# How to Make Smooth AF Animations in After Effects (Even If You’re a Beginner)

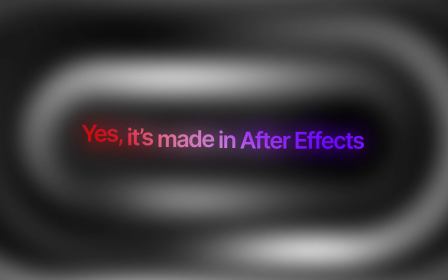[0:01]
Hey friends, today we're gonna break down this slick little animation.
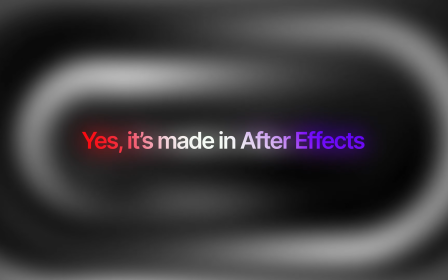[0:06]
And yeah, as always, no wasting time, let's hop straight into After Effects and I'll show you how it's done.
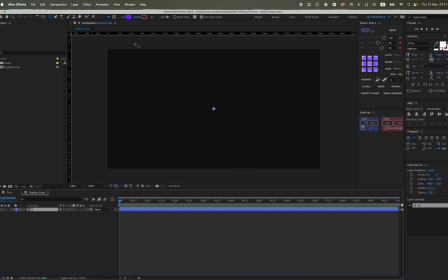[0:14]
Starting off with a new comp, 4K composition, creating a shape layer, and I'll name it 01. Adding a rectangle and stroke width, let's set it like to 250,
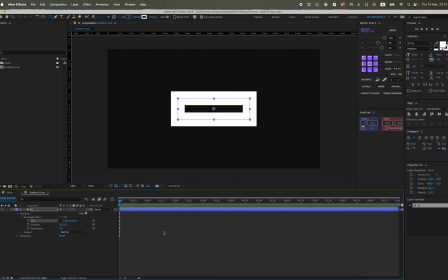[0:31]
making it kind of wide, to get the rectangle look. So, but we're gonna round those corners all the way.
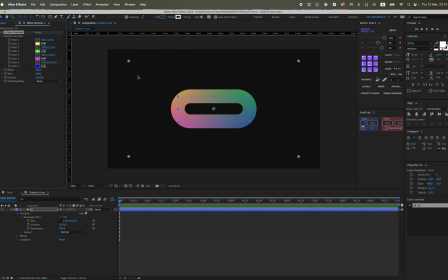[0:42]
Crank that roundness value up high. We want it to look like something like this. Now throwing on a four color gradient.
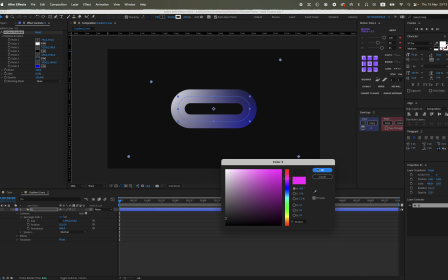[0:53]
First one white, second solid black, third dark gray, kinda close to black, and fourth also black.
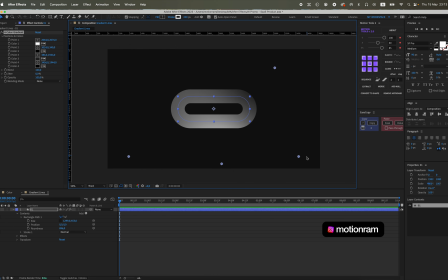[1:02]
We're going for that ambient glow kind of vibe, so the colors shift nicely. You could totally use other colors too, but I liked it with like this moody dark tones.
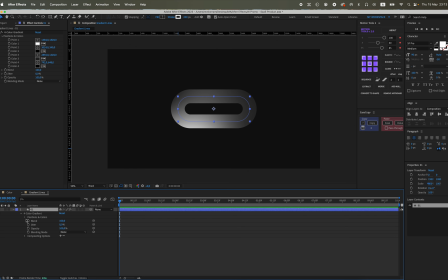[1:19]
Just place the gradient points randomly, then we animate the gradient positions, so the color kinda wiggles around. Type in wiggle expression. First value is frequency, second is the amount of movements.
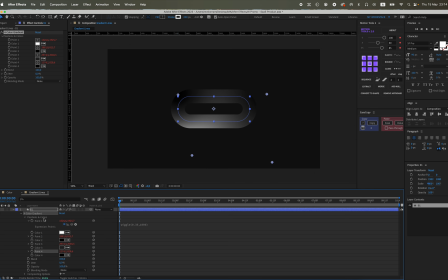[1:32]
Now tweak the other three values a bit so they are not all the same. Add some variety to keep it interesting.
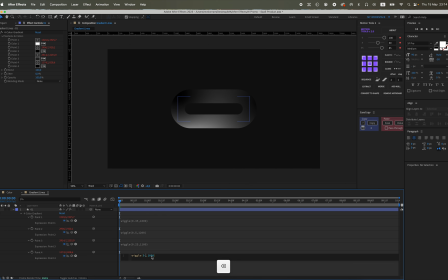Should end up looking something like this. Next step, let's animate the size of rectangle.
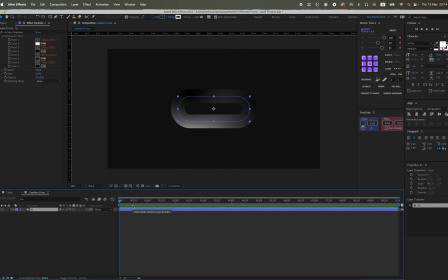Set the first keyframe, then go forward 30, like about 30 frames,
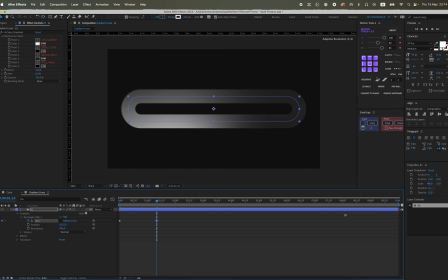[2:24]
scaled up, so it nearly fills the whole comp.
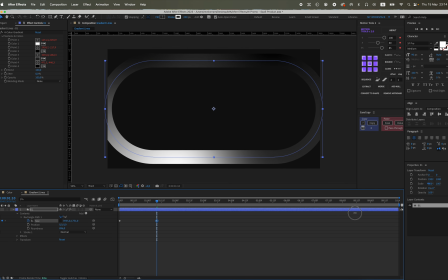[2:29]
Also, bump up the roundness so it's fully rounded. Also, duplicate the shape, and for the second one, make it slightly smaller when scaled up.
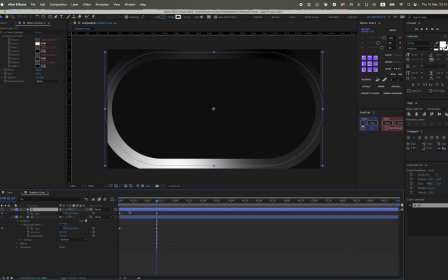Leave a little space between the strokes, so it starts at the same point but ends a bit smaller.
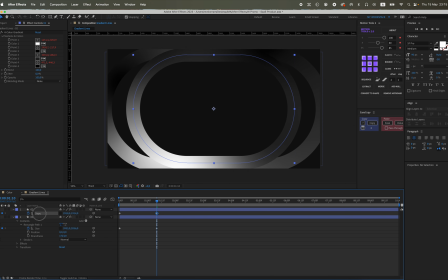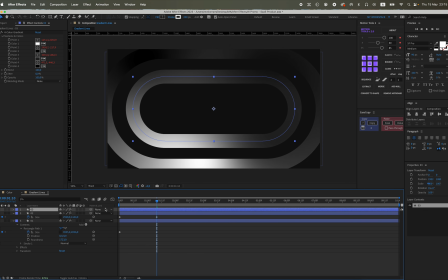[3:13]
Same for the third one. So far, this is what we've got. Might tweak it a bit more.
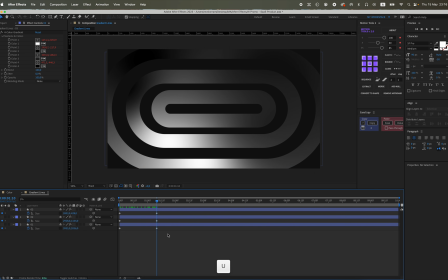[3:29]
And like it's looking okay. Also, let's set animation value to 50, not 50, 85. I tweak a graph like a little, and it should start fast and ease out smoothly.
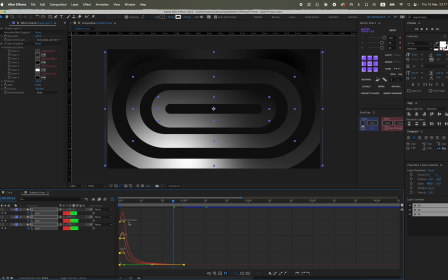[3:48]
Kinda like an explosion.
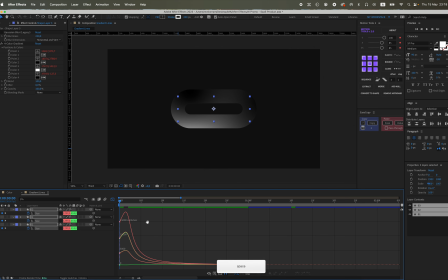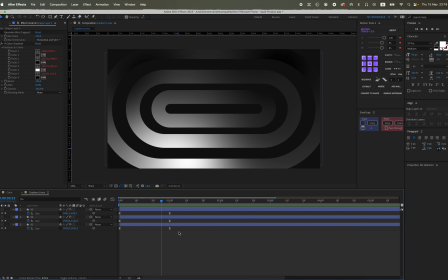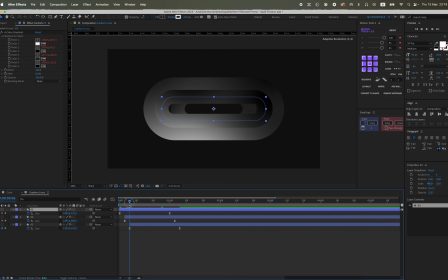[4:02]
Offset the animations, nuggled the next ones like 3 frames to the right.
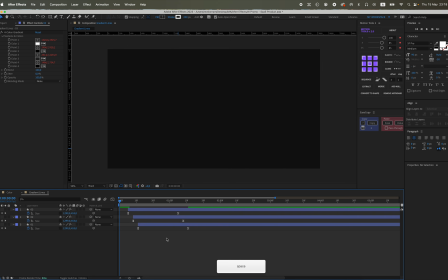[4:10]
Oops, wrong direction, we're like fixing that.
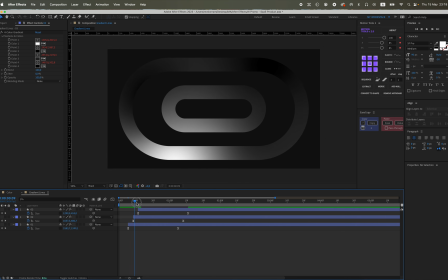[4:18]
So now it's like got that cool stacked pop in. But looks like some shapes overlap. Gotta fix that.
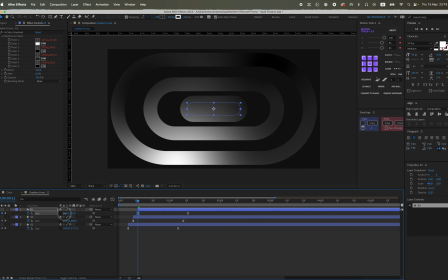[4:29]
We want it like to start smaller, and right now it's not animated enough.
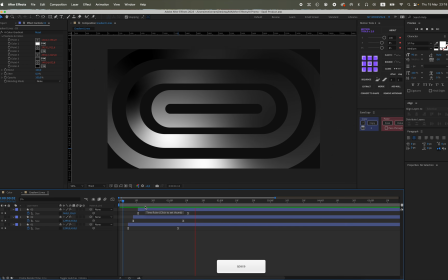Since we'll add the text layer, so we need more space inside the first rectangle,
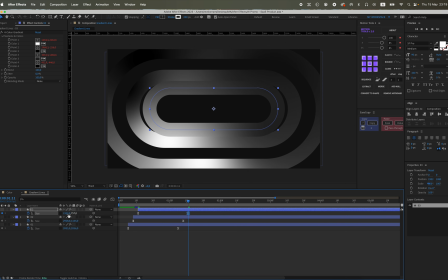[4:47]
scaling it up a bit more to fit some text in there comfortably.
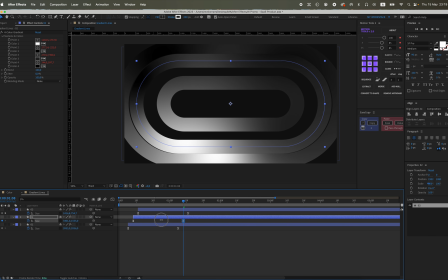[4:56]
Adjust the other shapes too, scale them so there's just a small gap between each, and you'll see why in seconds. Let's shift the keyframes as well for more dynamic animation.
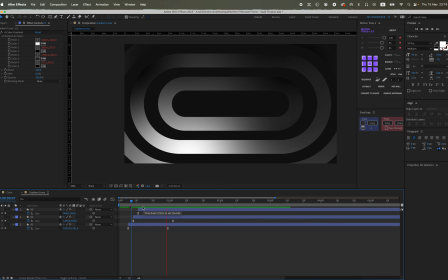[5:14]
And here what it's look like now.
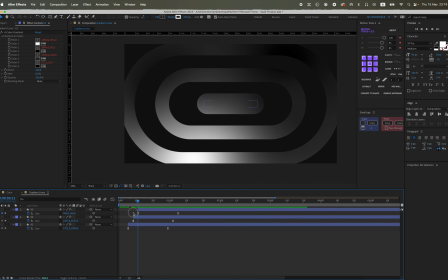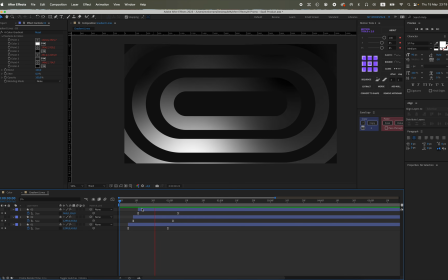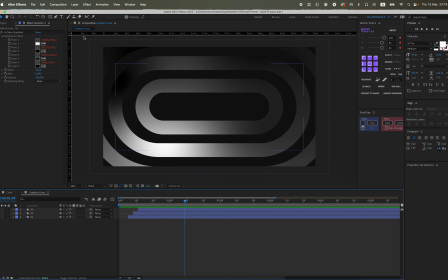[5:27]
Also, time to add some text. I'll grab the type tool and I'm going to with something like this.
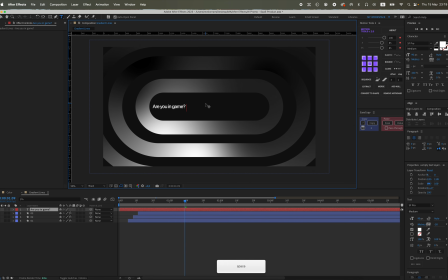For font, I'll use SF Pro. Yeah, it's like one the Apple use.
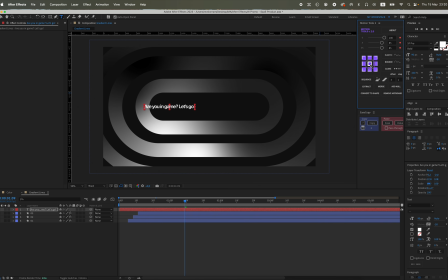[5:51]
So set it to semi-bold or bold. Center it, align, and fix the anchor point. Scale it up so it fits nicely in that first rectangle.
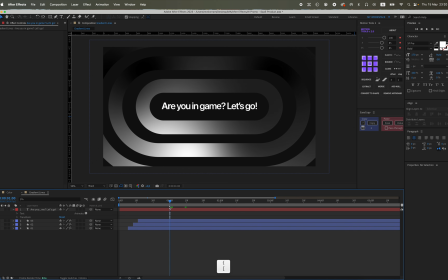[6:07]
And now let's make simple but clean text animation. Then add an animator for position and opacity.
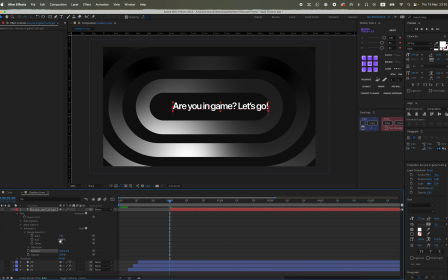[6:20]
And like also in the advanced step, switch from characters to words, set it to ramp up.
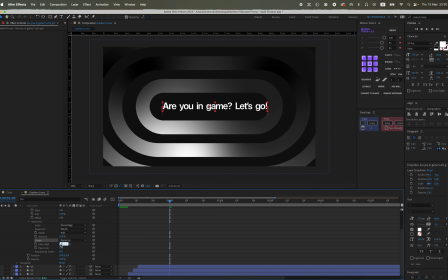[6:32]
And then set values, start from 100, ends at minus 100. And animate the offset from 100 to minus 100 to 100.
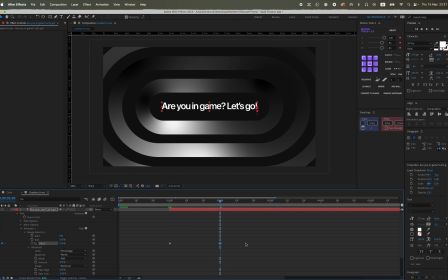[6:50]
Also easy is with F9. Also set opacity to 0 and
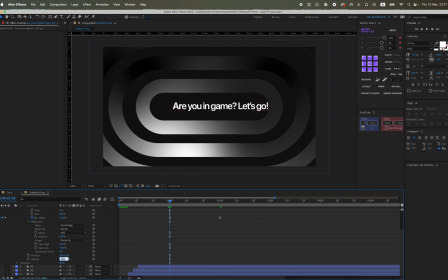start value from minus 100 and value to 100. And made it from the left low looks better already.
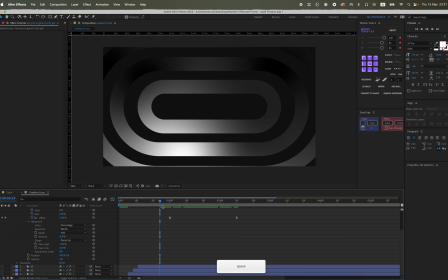[7:18]
So stretch the animation a bit, increase the position values in the animator.
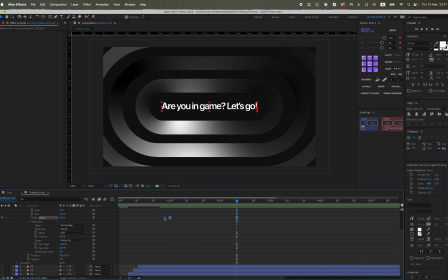[7:26]
Yeah, it's getting there. And of course you could go linear for more punchy look.
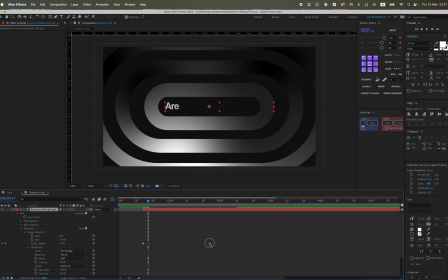[7:38]
Move the text closer to the end of the rectangle animation so it feels connected.
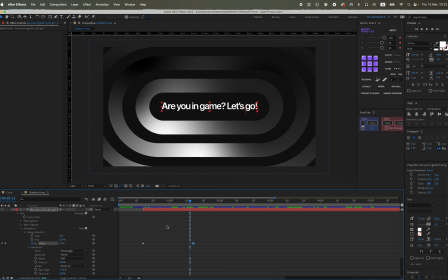[7:46]
Also, let's mess with it a bit more, see what looks best for timing the text with those shape animations.
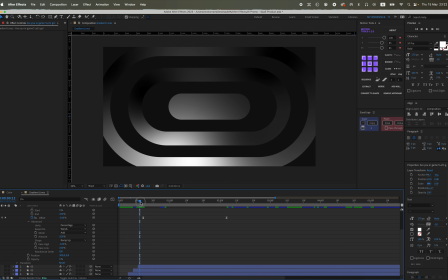[8:00]
You want it to feel like it's all flowing together, not like just text pops in randomly.
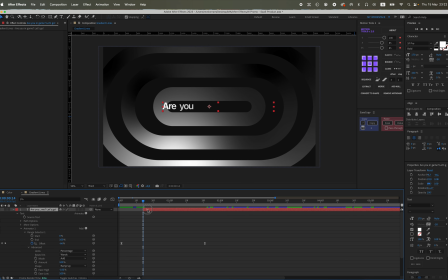[8:08]
Sync it up with rectangles, maybe animate its position from the left to the right.